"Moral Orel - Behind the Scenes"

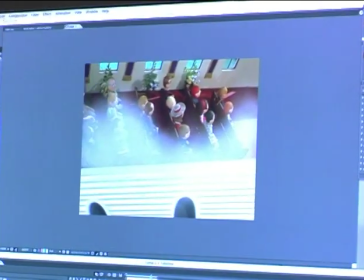Here we see the hand of God pulling the roof off the church, and we see smoke and particles and dust. This is a 3D element that we created and we composited it in. And keep going in all the way to Oral praying and then waving.
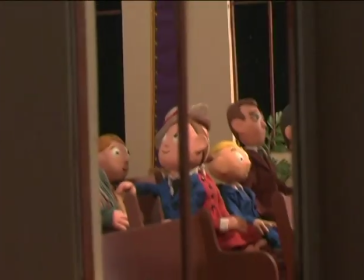We're going right in, we see Oral, our main character, and he's going to wave, hello, hello God.
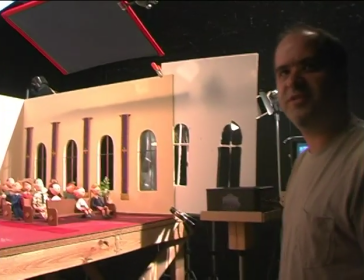This version, he's been waving, but I'm going to do some other versions where he does God is number one.
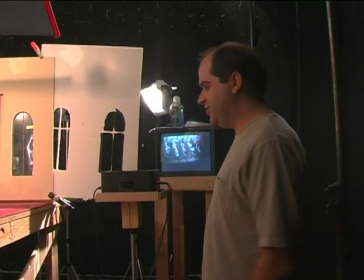The good thing is I'm sober right now, so I think it's going to be okay. Usually it's good when I'm sober and my clothes are all on. A little Oral, our main guy, turns around and sees God and waves to him. I thought it would be fun to show everyone how the show is kind of made through
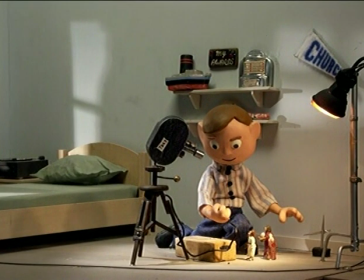this fun ending where Oral's just in his room animating his Bible figurines.
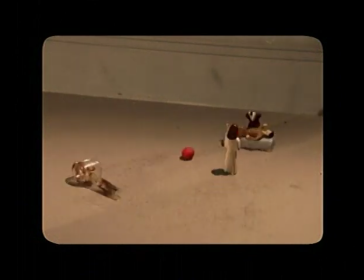And then we cut to the actual animation and we see what he animated and it's a different piece of animation every show. The great animators that we have are not animating the stuff that Oral is animating because they're way too good.
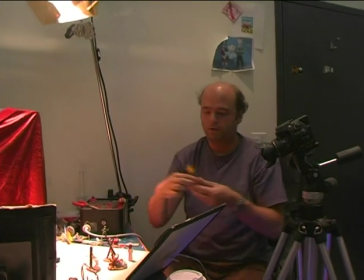Scott and I were really excited about it because we did it as kids and we're animating it up in our office now. Here's more people. That's Andrew. Horribly interrupting the narrative. Yes. Rob sculpted that little figure of my daughter.
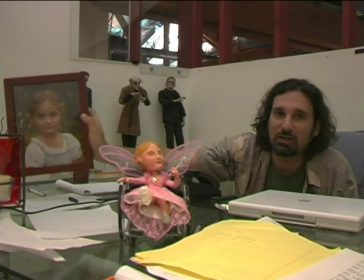it's going to be for my end production card of course all you kids who bought the
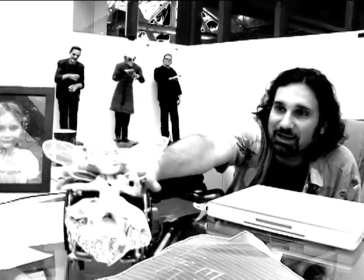DVD will already know this she's going to say hello goodbye and then fly off